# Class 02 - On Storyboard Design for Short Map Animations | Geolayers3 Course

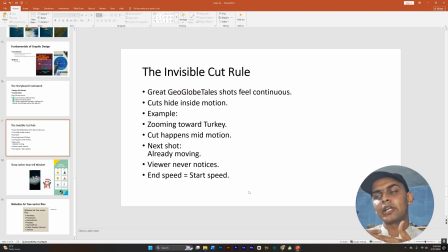(36:56)
So for the Thames barrier video, what I have done is that first I um, did animation on the mapcom, a zoom in kind of animation, then applied a sort of scaling up animation,
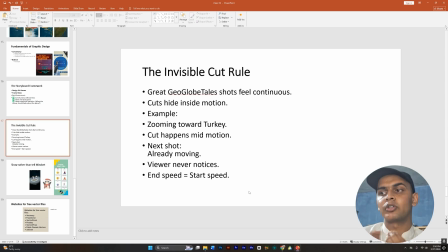(37:14)
increase the scale animation intro for the Google Earth shot to increase the scale a bit, so it looks like there is a continuity between the shots.
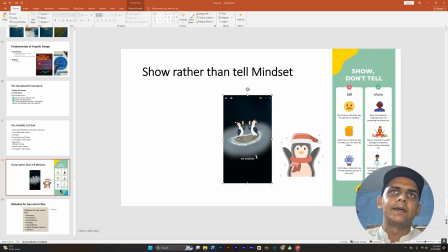(37:25)
Next we have this, I think this is very important, and to make you a successful storyboard designer, art director,
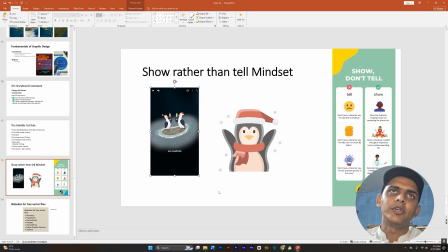(37:33)
this principle. So this is a frame from one of the videos of, again, Geoglobe Tales, and this is a New Year's video, and basically the idea here is that there is an island where no human lives and only penguins are there to celebrate.
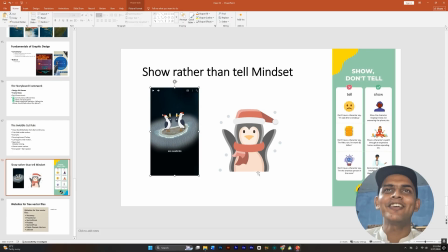(37:50)
So what they could have done, like I do usually in my videos, is downloaded a penguin with a Christmas hat from this one I got from flat icons, and just added two penguins and popping up animation on it.
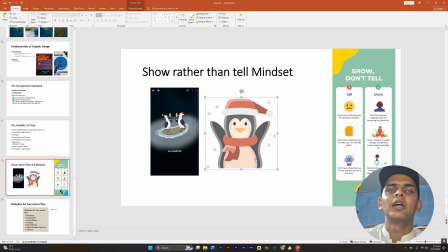(38:09)
That was just giving this vibe of telling that penguins are celebrating. But they have created these vectors of penguins and just drinking this wine and celebrating, and they created this vibe to show that penguins are celebrating on this island.
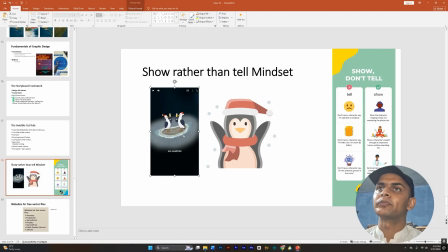(38:27)
So this is show rather than tell kind of principle, and I have also used it sometime in my videos.
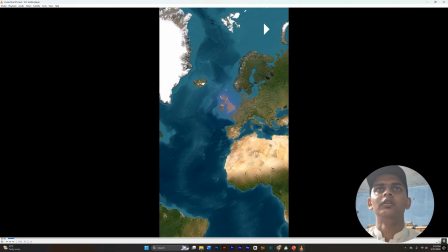(38:35)
For example, in the boat video, But you can board a ship in the UK. for example, in this video,
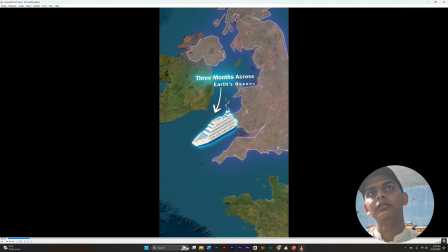(38:41)
the purpose of adding this yacht at the start in the hook, this cruise in the hook, was solely I'm not going to animate it throughout the path as you might have seen in this video.
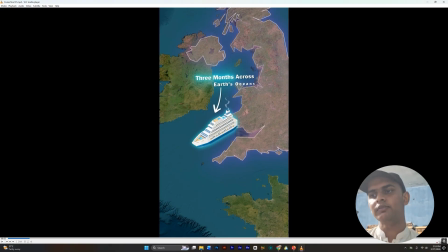(38:57)
This is only here to show that a crew leaves every 6 months from UK to travel across the world, and I tried to show it as best as possibly I can
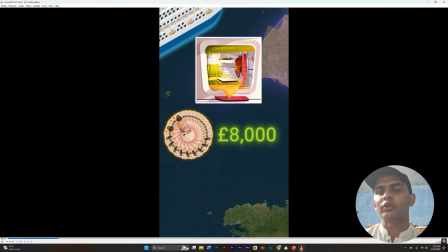(39:13)
with a isometric image of a cube. I could have just shown an icon of a cruise leaving,
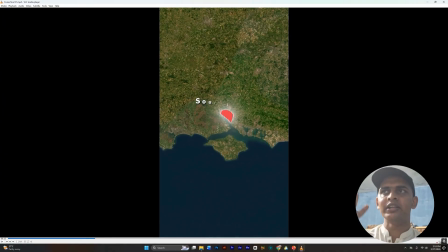(39:21)
but I went to lens to find this isometric of a ship leaving UK to really hit the idea home. So this is the principle of showing rather than telling that makes your designs great.
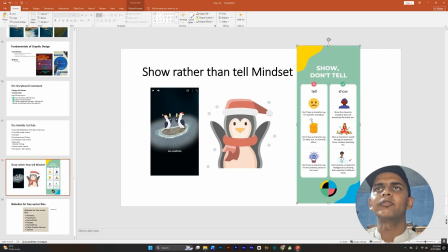(39:40)
So like here it is explained, what telling is, don't have a character say I'm sad after breakup. Show the character moping in bed, not answering the phone. These are the kind of things that take time, but if you are looking to really level up your animation, you should really keep this principle in mind.
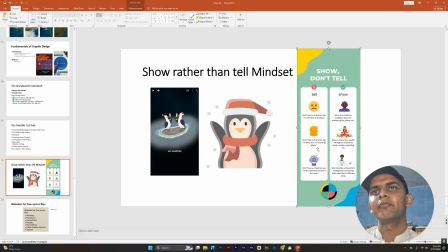(40:00)
Don't have a character say I'm filthy rich, I'm worth 2 billion. Show our characters well through an expensive home, reckless spending, etc. So yeah, this is basically it for today.
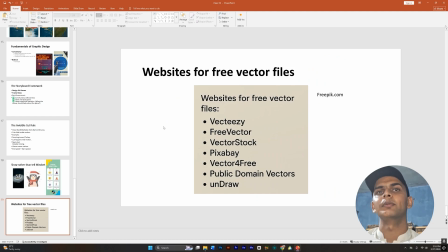(40:12)
And here are some resources that I think will be helpful for you to find assets or vector files for your projects. I basically use just freepik and flaticons.com. And yeah, that's pretty much it for today.
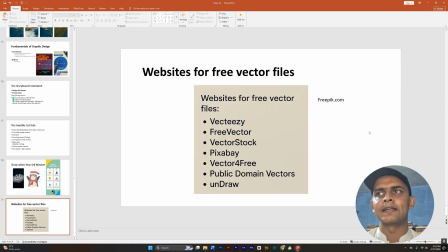(40:28)
And let me know what you think about this class, and if you have any ideas for the future classes. Next class will be about camera movements, and we will be starting our geolayers work from the next class. Thank you for watching, and I will see you next time. Bye.